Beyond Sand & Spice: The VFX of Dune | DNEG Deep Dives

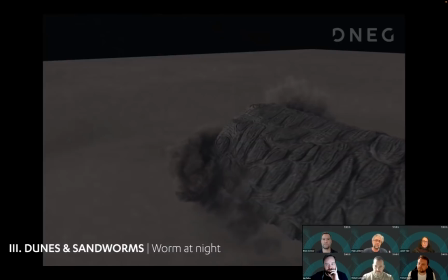And like, you know, when you rise a dune, you know,
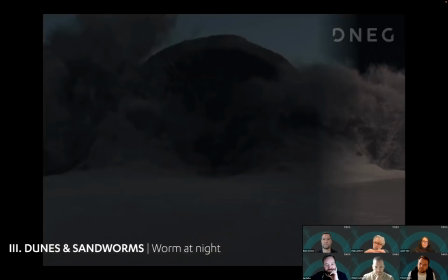like when you make a dune grow or when you collapse it, you get all of these ripples, and like
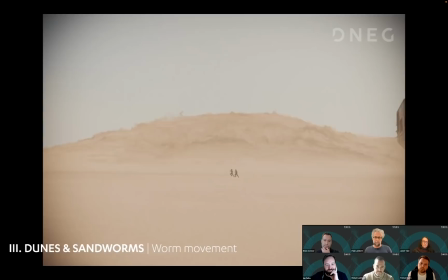it just feels like water. And Denis loved that particular approach. And but like he was very adamant that, like, you know, he wanted the animation of the worm to be
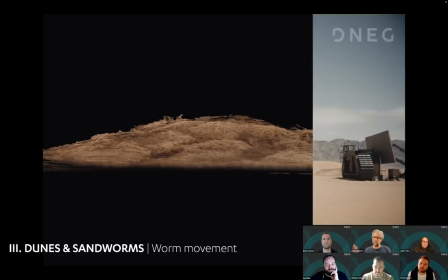quite subtle, you know, in that you know, like this was a prehistoric beast which is a,
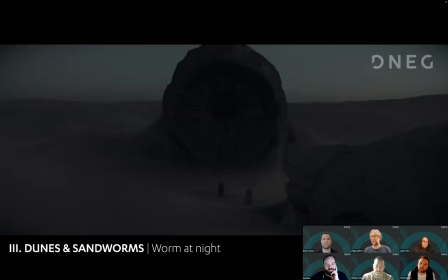you know, like a, which has roamed the desert for like thousands of years.
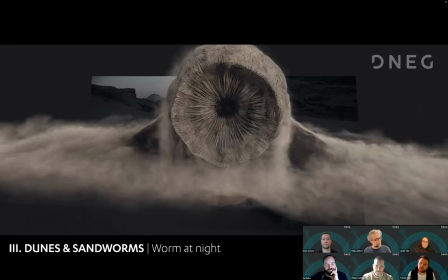And there was a particular scene where the worm meets Paul for the first time.
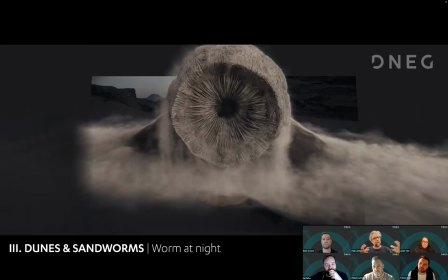And, you know, like our like first versions of that animation kind of made it feel as if they were both inquisitive
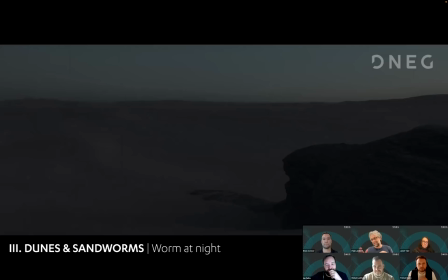about each other.
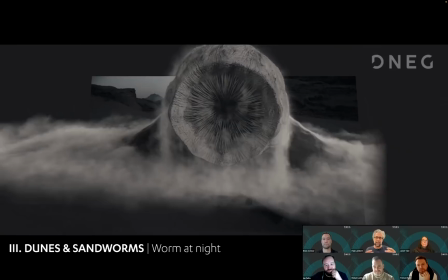And like Denis being Denis, like he basically summed it up as, no, this isn't what I want. I want it to feel as if it is a lobster meeting a goat for the first time.
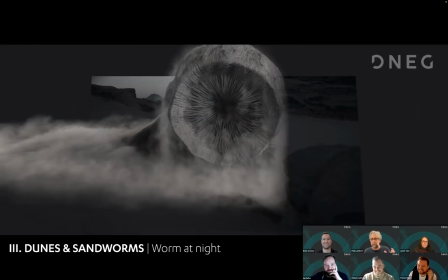You know, like there is no connection between the two. You know, it's just these two objects, and so, and that was kind of the approach which Denis was after.
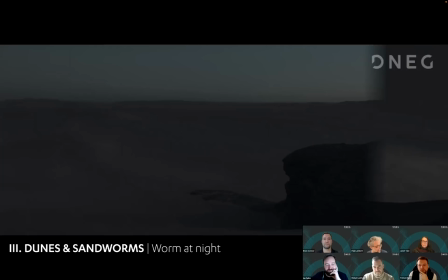You know, it's a slow lumbering accordion
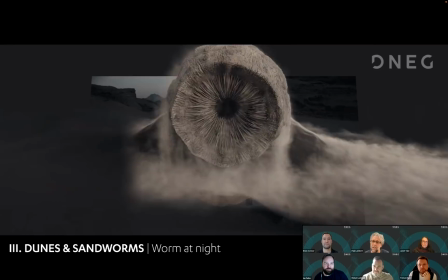type of beast, and yeah, very much a. Like you know how the shark was presented in Jaws, you know.
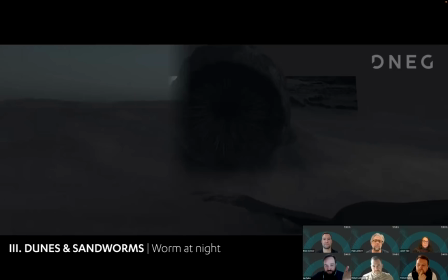What was the R&D at DNEG, say Brian or Tristan, for how you would achieve the sand simulations?
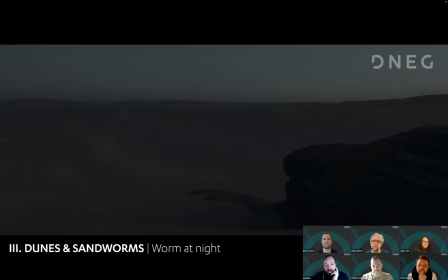Because of course they were so massive, and had to, you know, look photorealistic.
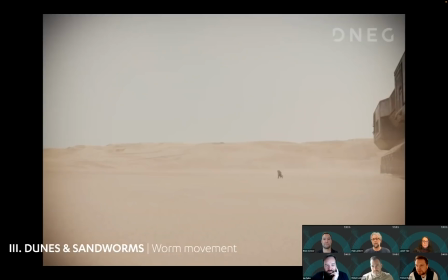So we started,
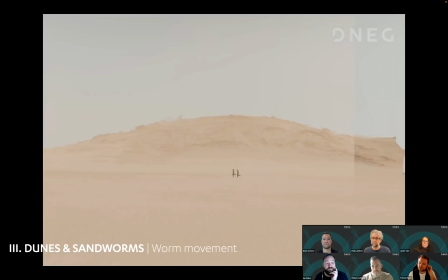the effects team, I should say, started working on this just as we were beginning to shoot, which you don't often get on a VFX show.
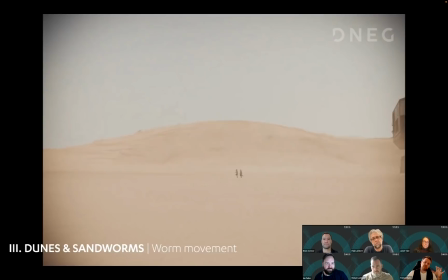So we started off, first of all, figuring out how do we deform the terrain, you know, the sand, as if the creature is, you know, as it's plowing its way through the scene. How do we get that to work?
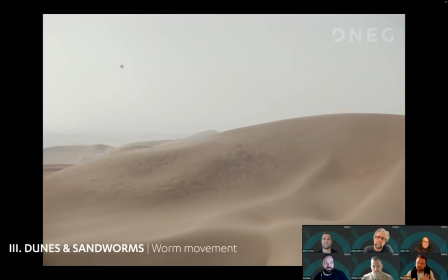That was the first struggle. I guess even before that, actually, the very first thing we had to figure out was,
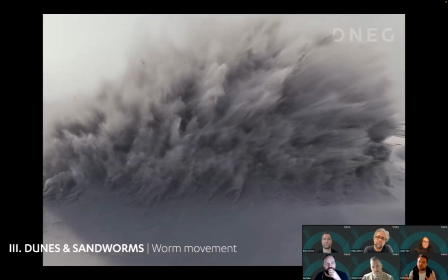can we recreate these sand dunes either from the Jordan shoot or the United Arab Emirates shoot?
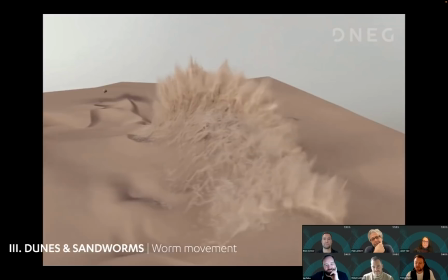Can we recreate those? Because we need to use the plates. And with a lot of hard work, the environment team was able to match that.
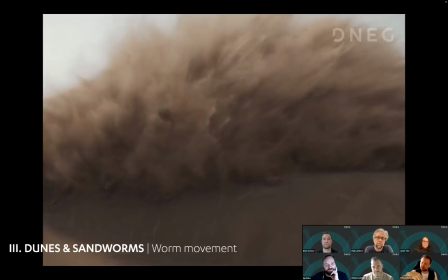That then gets passed to effects to do the, it was height field deformation setup for how the actual dunes themselves as a surface deform.
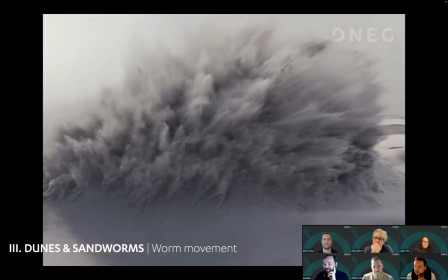Then we had to add the sand, which was, there's a lot of sand. So we had, if you're able to jump to, I think it's slide 21,
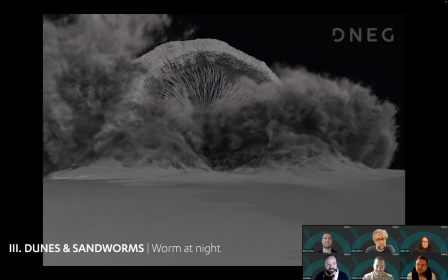this is the, I guess it's the Jaws moment shot.
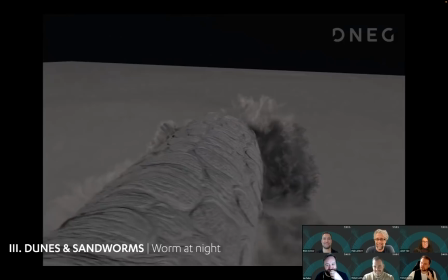This is one of the first ones we started taking a look at, because why not start with the most difficult shot? We had some footage that we found online of, I think it was Albert, who I think's in the chat,
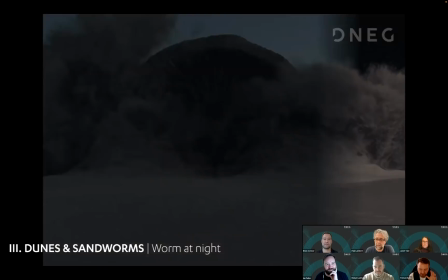Albert Sosiskowitz, who is a effects supervisor for the sand team.
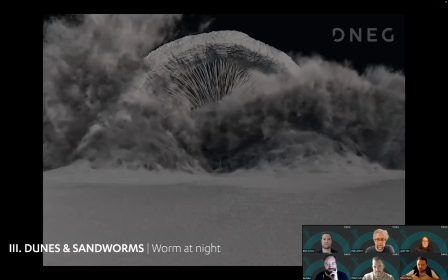Found some footage of a truck pushing a snowplow with a snowplow in front, pushing its way through some sand, kicking it up into the air.
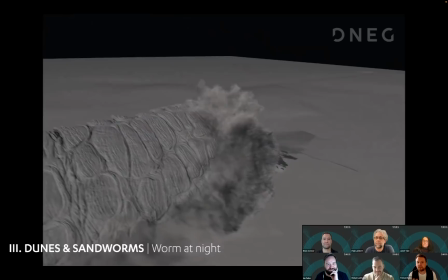So we actually recreated that in this shot, and it looked great, worked really nicely with the camera moving.
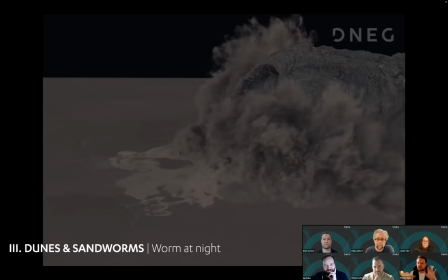That was cool. Then we put the sandworm into the scene, and suddenly it felt like it was a miniature.
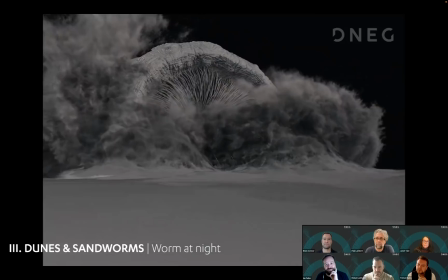It was just too small. And at that point, we realized we've got to have way more sand, and the sand's got to be even smaller than it currently was in that setup.